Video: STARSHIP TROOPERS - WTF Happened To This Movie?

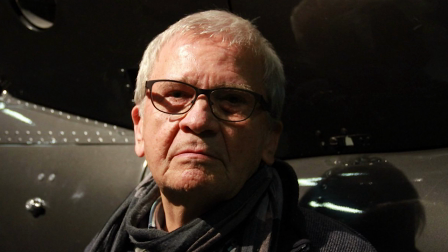(8:03)
To shoot the movie, Verhoeven brought back his Robocop and Total Recall cinematographer, Yus Tavacano,
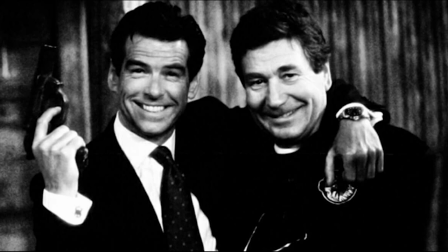(8:10)
Hollywood stunt veteran Vic Armstrong, who had also worked on Total Recall in addition to the Superman and Indiana Jones movies,
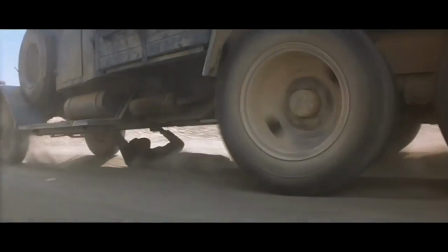(8:17)
that's him running from the boulder and sliding under the truck in Raiders, served as the movie's stunt coordinator and second unit director. With guidance from Verhoeven, it was up to production designer Alan Cameron and his art directors to develop the overall look of the film.
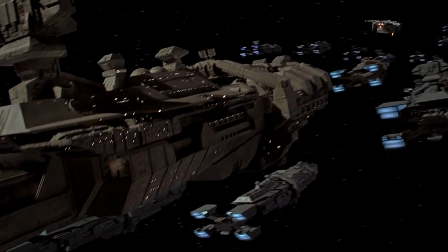(8:30)
Although set in the far future, they wanted everything to seem practical and familiar, like a distant extension of current technology.
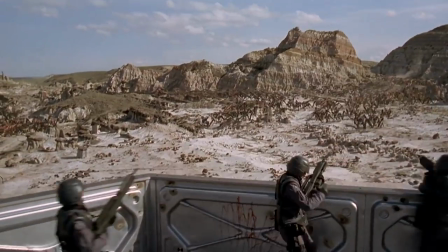(8:37)
For the brutal Whiskey Outpost sequence,
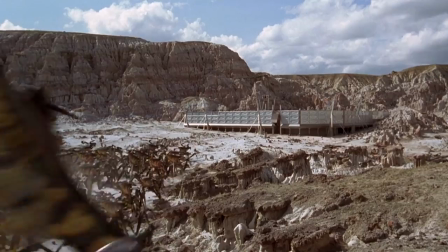(8:40)
Verhoeven wanted something like a Foreign Legion fort with bit of influence from the 1964 Siege classic Zulu.
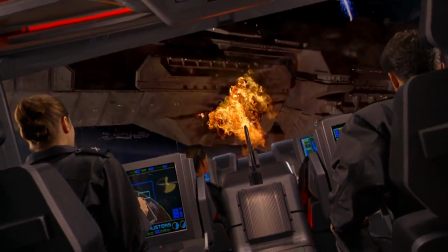(8:47)
Instead of sleek and elegant spaceships,
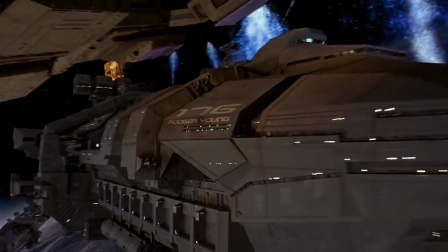(8:49)
Verhoeven preferred the appearance of lumbering supertankers for the movie's bulky intergalactic transport craft like the Roger Young,
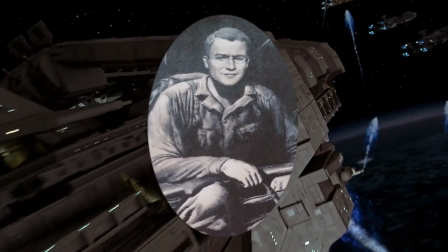(8:56)
named after the World War II Medal of Honor recipient.
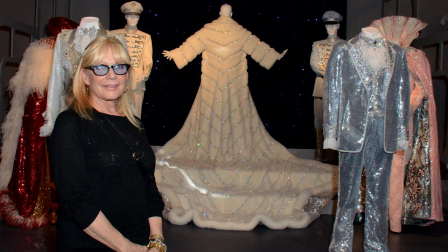(8:59)
Ellen Mirajnik and Nick Scarano were responsible for the intimidating job of creating the wardrobe for the ambitious production.
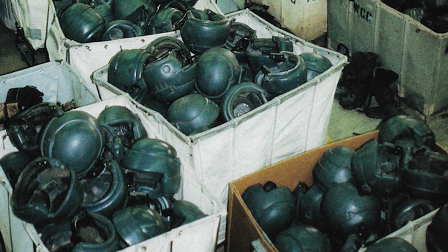(9:06)
Around 2,300 costumes were eventually crafted for the movie.
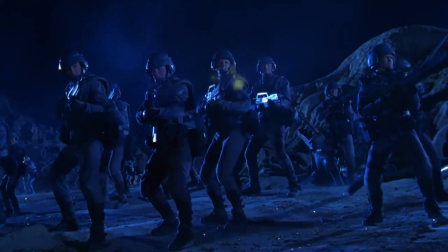(9:09)
With power armor dropped from the script, Verhoeven and Mirajnik worked to make the soldiers' outfits more utilitarian.
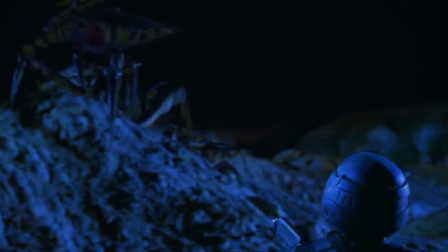(9:16)
The final Mobile Infantry body armor was visually distinctive, but the downside was that the actors were covered in over 40 pounds of gear.
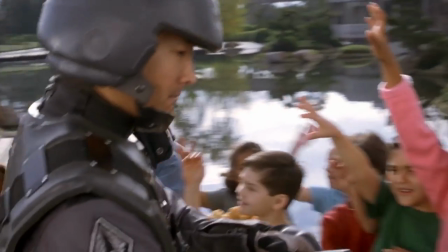(9:23)
To retain the desired sense of realism, the standard Mobile Infantry rifles needed to appear functional. Special Effects Department head John Richardson had already done something similar for James Cameron's aliens by using real firearms dressed up as futuristic weapons,
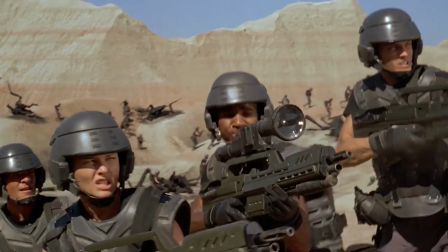(9:37)
Along with hundreds of rubber rifles, around 120 functioning guns were built for Starship Troopers.
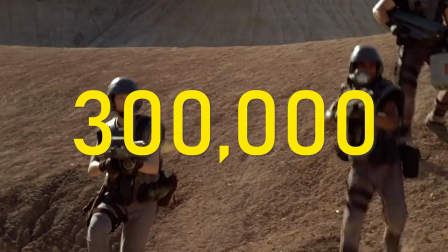(9:44)
After filming wrapped, weapons coordinator Rocco Lodi estimated that over 300,000 rounds of blank ammunition were expended during the shoot.
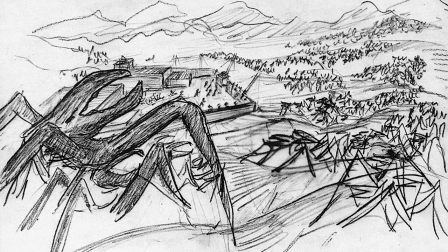(9:52)
As the production crew was assembled, storyboards were created, in addition to approximately 4,000 drawings that Verhoeven himself had done,
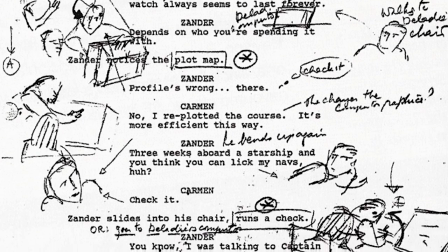(10:00)
while he awaited studio approval and a financed art department, sometimes sketching directly on the script,
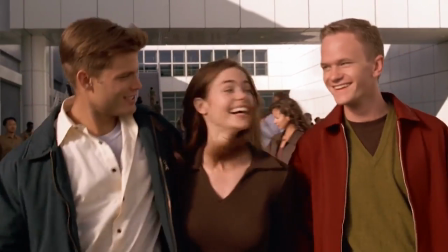(10:05)
and the search began for the movie's primary cast of Buenos Aires high school students turned soldiers.
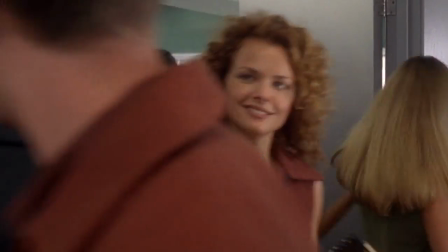(10:11)
Like many things about the production, this proved to be a challenge.
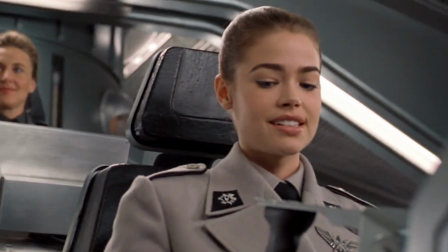(10:14)
Casting started looking for age-appropriate movie stars to play the leading teens, but found that those kinds of actors were unavailable or non-existent.
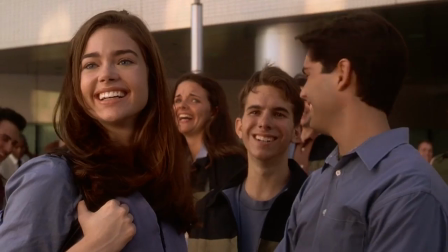(10:22)
The shortage of younger film talent prompted them to consider television actors instead, even though at the time there was a clear class distinction between the two formats.
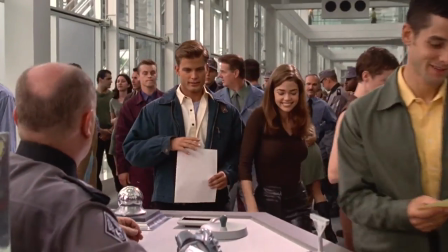(10:31)
Verhoeven's people found a surplus of virtually unknown but capable 20-somethings working in TV, and decided to make their own movie stars.
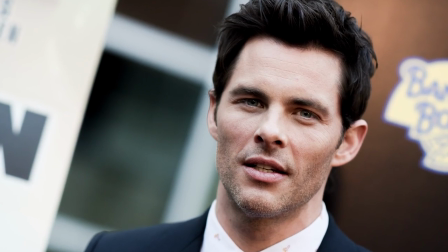(10:38)
For the leading role of Johnny Rico, Mark Wahlberg and James Marsden were considered before the selection of chiseled Beverly Hills 90210 actor Casper Van Dien,
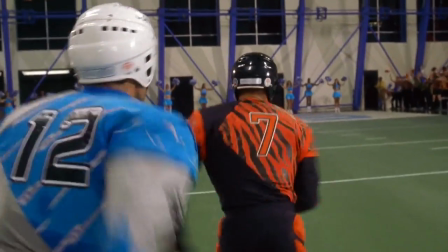(10:48)
who shared some parallels with the character, having played high school football and attending military school.
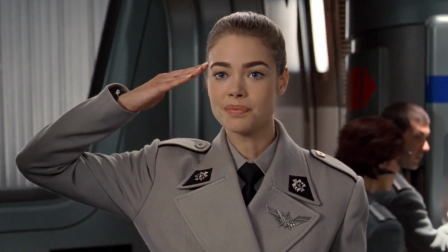(10:53)
Former model Denise Richards was chosen for Carmen Ebeniz, the ambitious pilot and love of Rico's life.
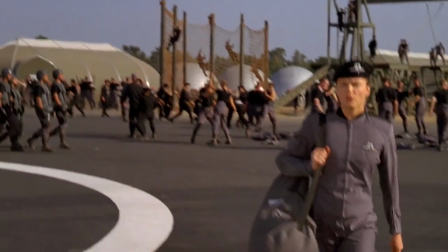(10:59)
Dina Meyer, another 90210 alum, scored the role of Tomgirl Dizzy Flores, who relentlessly craves Johnny's affections.
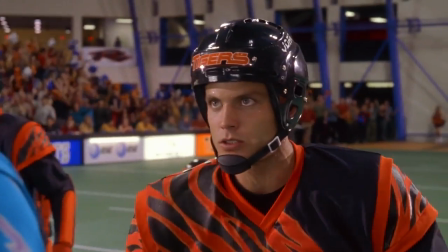(11:07)
Melrose Place actor Patrick Muldoon was cast as Rico's romantic rival Xander Barclow, and Neil Patrick Harris,
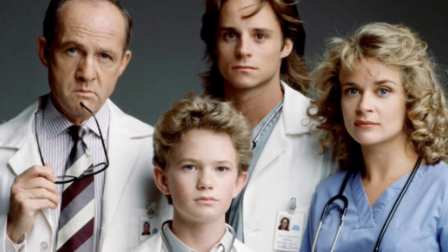(11:14)
best known at the time for starring in four seasons of Doogie Howser, M.D., got the role of psychic high school friend Carl Jenkins.
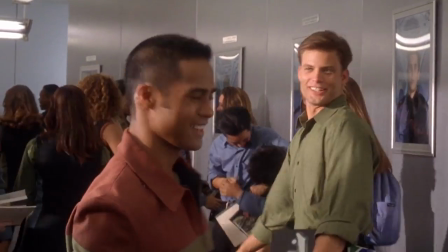(11:21)
Although the primary cast averaged a decade older than actual high school students and looked more like they lived in Southern California than South America,
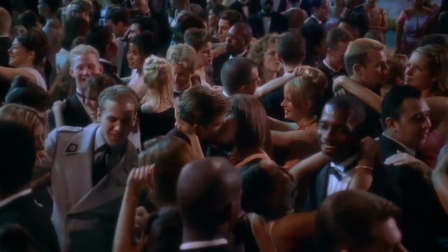(11:29)
prompting Melrose space jokes during production. This surface perfection was intentional in Verhoeven's part to reflect the movie's deeply structured society.
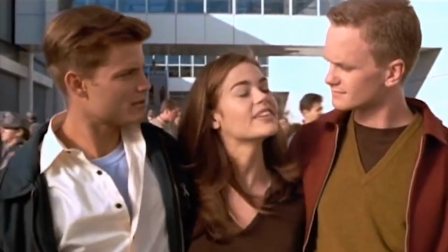(11:37)
We tried to find people that were resembling a proto-fascist ideal.
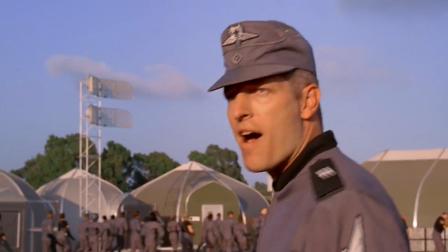(11:43)
Character actors Michael Ironside and Clancy Brown were given the secondary but crucial roles
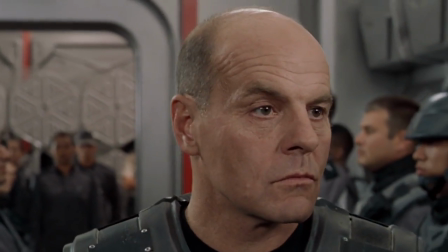(11:48)
of teacher-slash-soldier Lieutenant Ratchick and stern drill instructor Sergeant Zim.
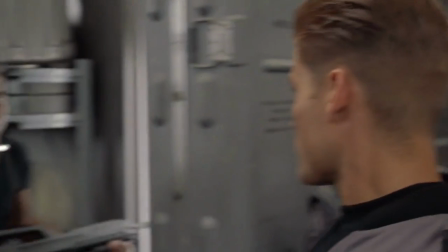(11:53)
Jake Busey and Seth Gilliam landed the parts of Rico's soldier comrades Ace Levy and Sugar Watkins.